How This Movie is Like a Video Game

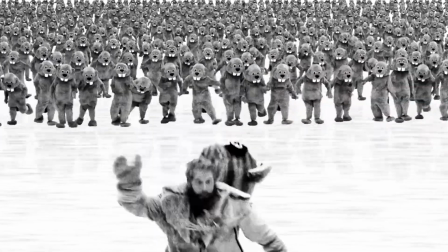0s
Hundreds of Beavers might be the perfect video game movie. Now, I spend most of my media consumption time playing video games.
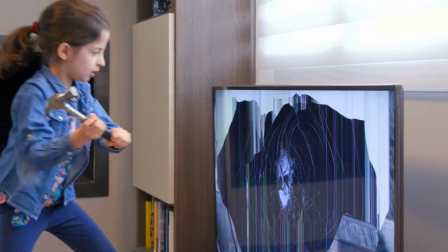6s
Movies, television, books, all that kind of takes a backseat for me. I'm never up to date on the happenings in the world of moving pictures.
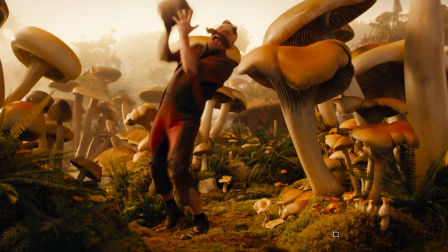13s
Fortunately, they make movies and television for people with perpetual video brain.
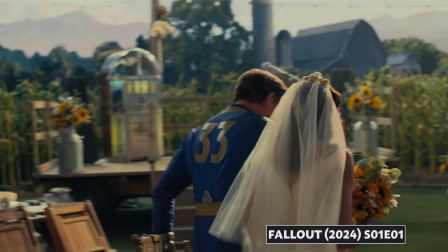18s
While the rest of the world is still coming down from the high that was Amazon's fantastic Fallout show, which I'll echo now,
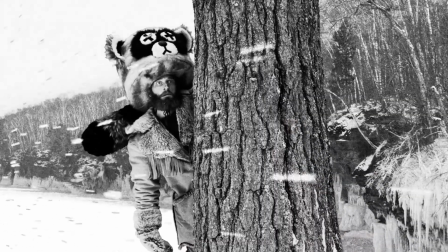24s
yeah, it's really good, I have been blessed by one of the best video game adaptations I've ever seen.
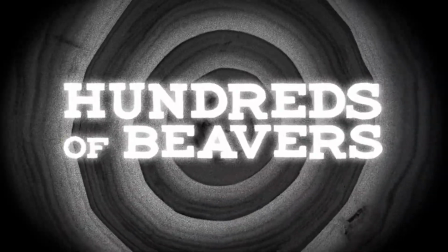30s
It's called Hundreds of Beavers. Let me explain.
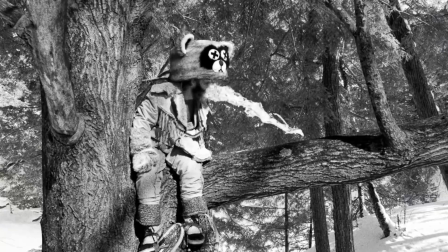34s
This is not a movie adapting a game, rather it is a movie that adapts the experience of playing a game into the film-watching format.
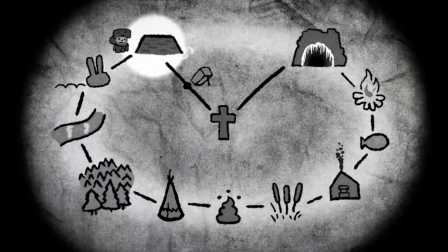42s
A significant chunk of the movie involves watching protagonist Gene Kayak, hapless frontier
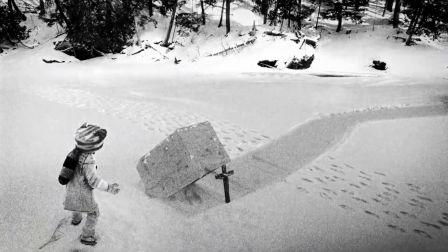49s
brewer-turned-trapper, learn his newly acquired trade as he contends with the raucous wildlife of rural America.
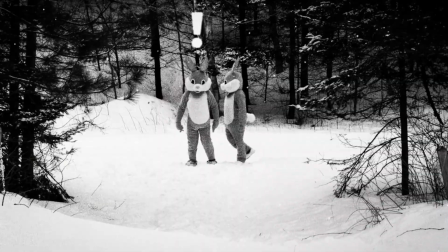56s
You've got beavers, naturally, but also rabbits, wolves, and my friends and I as we watch the movie.
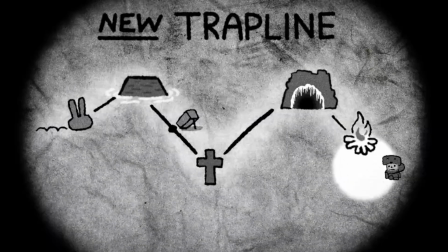62s
Each time Gene completes a literal loop of checking his traps and their effectiveness,
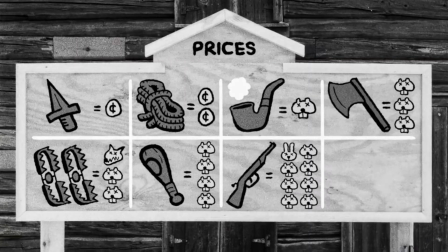67s
he returns to a trader and turns in his pelts for new items that will make his next excursion theoretically more profitable.
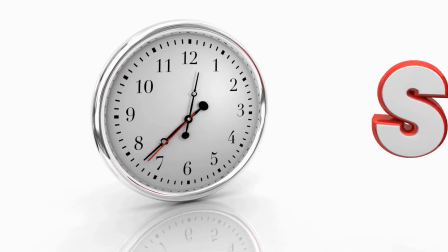74s
But I'm getting a little ahead of myself.
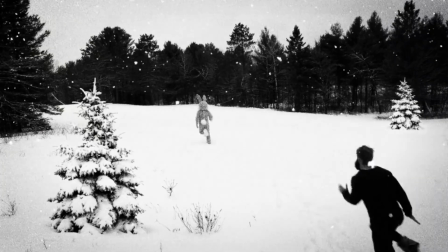77s
Hundreds of Beavers is a slapstick comedy that lifts heavy inspiration from the era of film when that was a viable genre for a major release.
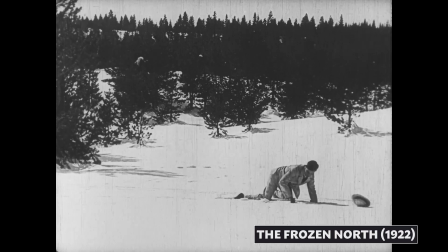86s
For the kids at home, in case they couldn't tell,
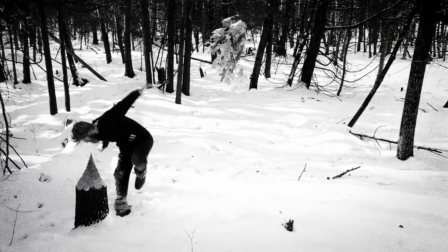88s
the black and white aesthetic of this movie is in reference to the fact that said era happened when your great-grandparents were children.
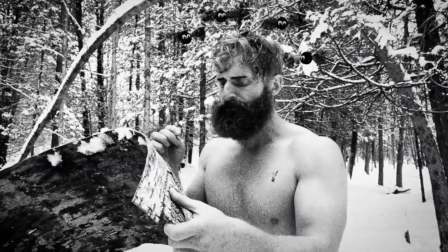95s
We had elements of slapstick when I was a kid from the likes of Adam Sandler and Will Ferrell, but a lot of it came down to, and then this character gets hit in the nuts. Not so in Hundreds of Beavers, which features, I think, one decently earned bit of testicular torture?
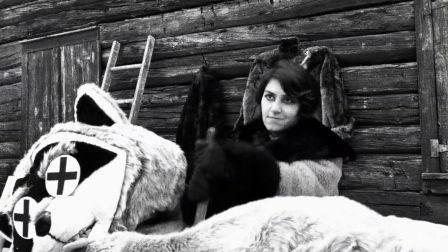111s
Rather, the entire film is a physical comedy. It's a series of bits and gags that cover an impressive 108-minute runtime.
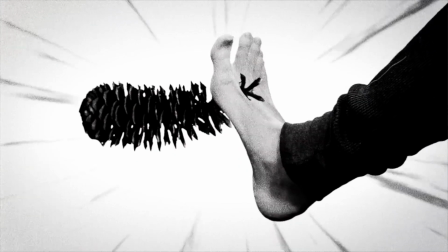120s
Throughout the film, we follow the unfortunate Gene Kayak,
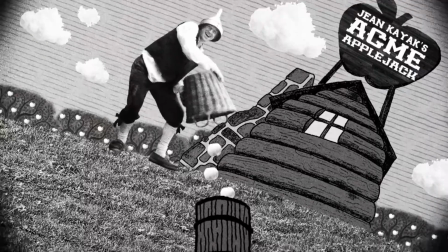124s
a man who was once renowned for both the quality of his Applejack and his alcoholism ruining parties.
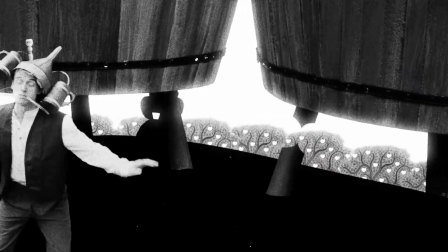130s
Unknown to Gene, beavers gnaw away at the legs of his monstrous kegs of Applejack,
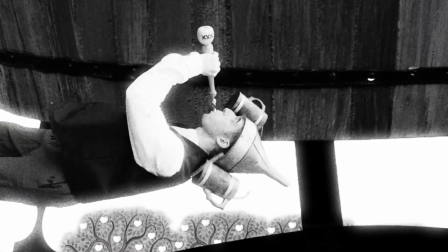135s
setting in motion a cartoonish series of unfortunate events that culminates in Gene's entire orchard being destroyed, and by extension,
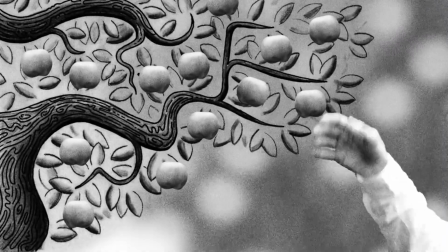143s
his livelihood. This entire opening sequence is mostly done through layering and After
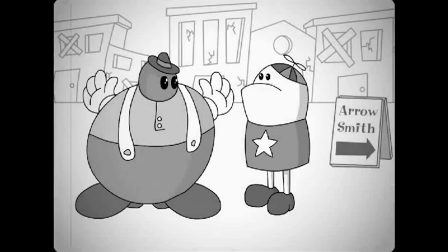148s
Effects animation that feels reminiscent of a Homestar Runner cartoon about ye olden days.
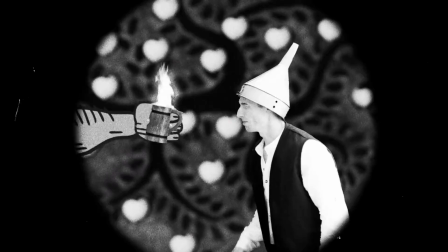157s
It both creates a visual identity for the movie early on, and makes the project feel more amateurish than it is,
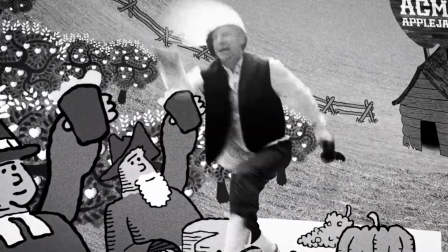164s
with the singing pioneers perhaps being the worst illustrative work in the movie, and having the unfortunate distinction of being one of the first things you see.
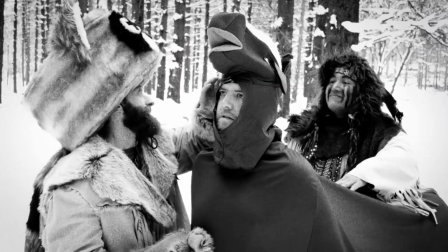172s
Hear me now. Stick with it. These animation techniques shine later in the movie,
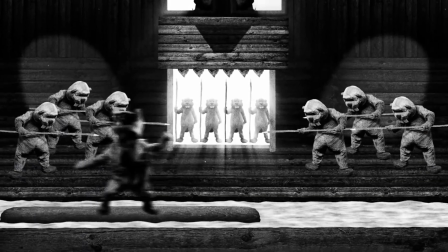179s
and sequences get progressively more elaborate and intense in ways that will make anyone with AE experience kick themselves for not thinking of it first.
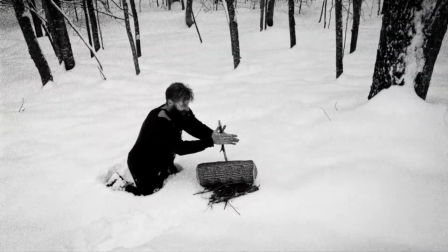187s
/ complimentary! What follows this raucous opening is a slow setup of how Gene will
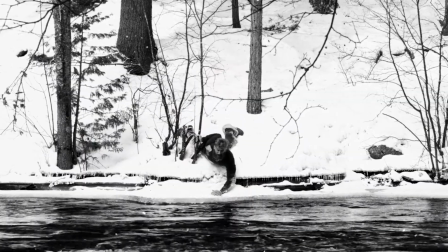194s
eventually get back on his feet by learning to survive in the wild. This section is a little longer than it needs to be, I think,
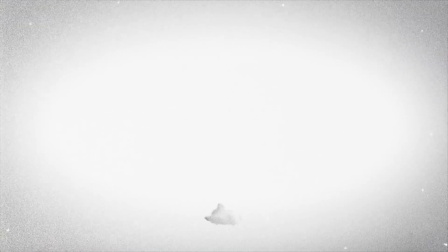201s
and starts with shots that made me question whether or not my movie friend had tricked me into watching some weird art house picture.
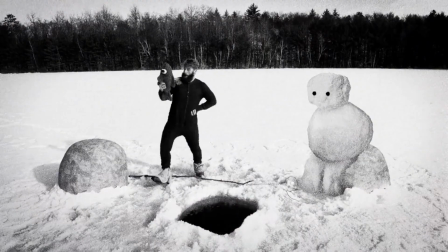209s
Thankfully, that's not the case, and the comedy does pick back up, but it's a lull in the film that happens unfortunately early.
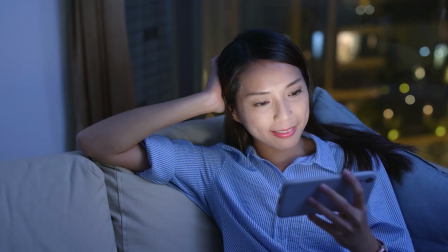216s
In the world of mostly watching movies on demand through this or that service,
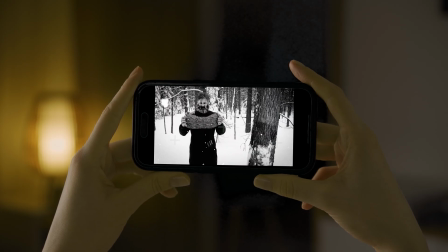220s
I feel the surreal visuals and slow burn at this point may not do the movie any favors, leaving less attentive viewers to bounce off before getting to the good stuff.
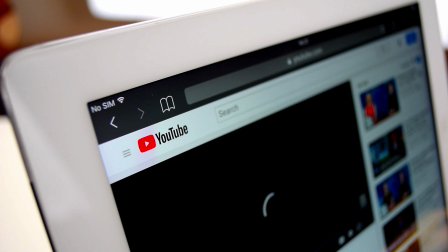229s
Seeing as how I've experienced the same problem in the much, much lower budget arena of free-to-watch YouTube videos,
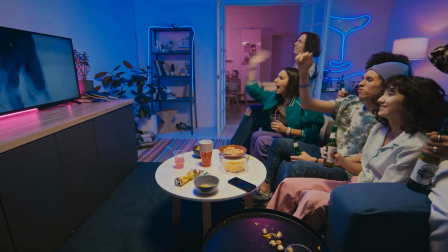236s
all I can do here is throw up my hands and commiserate with what I imagine the filmmakers would say.
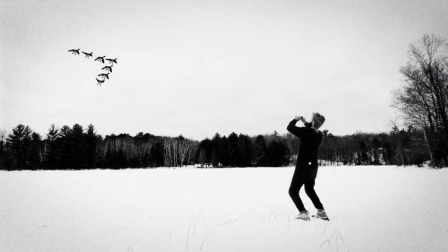241s
A lull has to go somewhere, and that was a good place for it narratively. Which, I agree with.
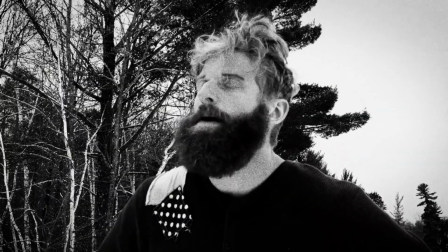247s
I just know how people are.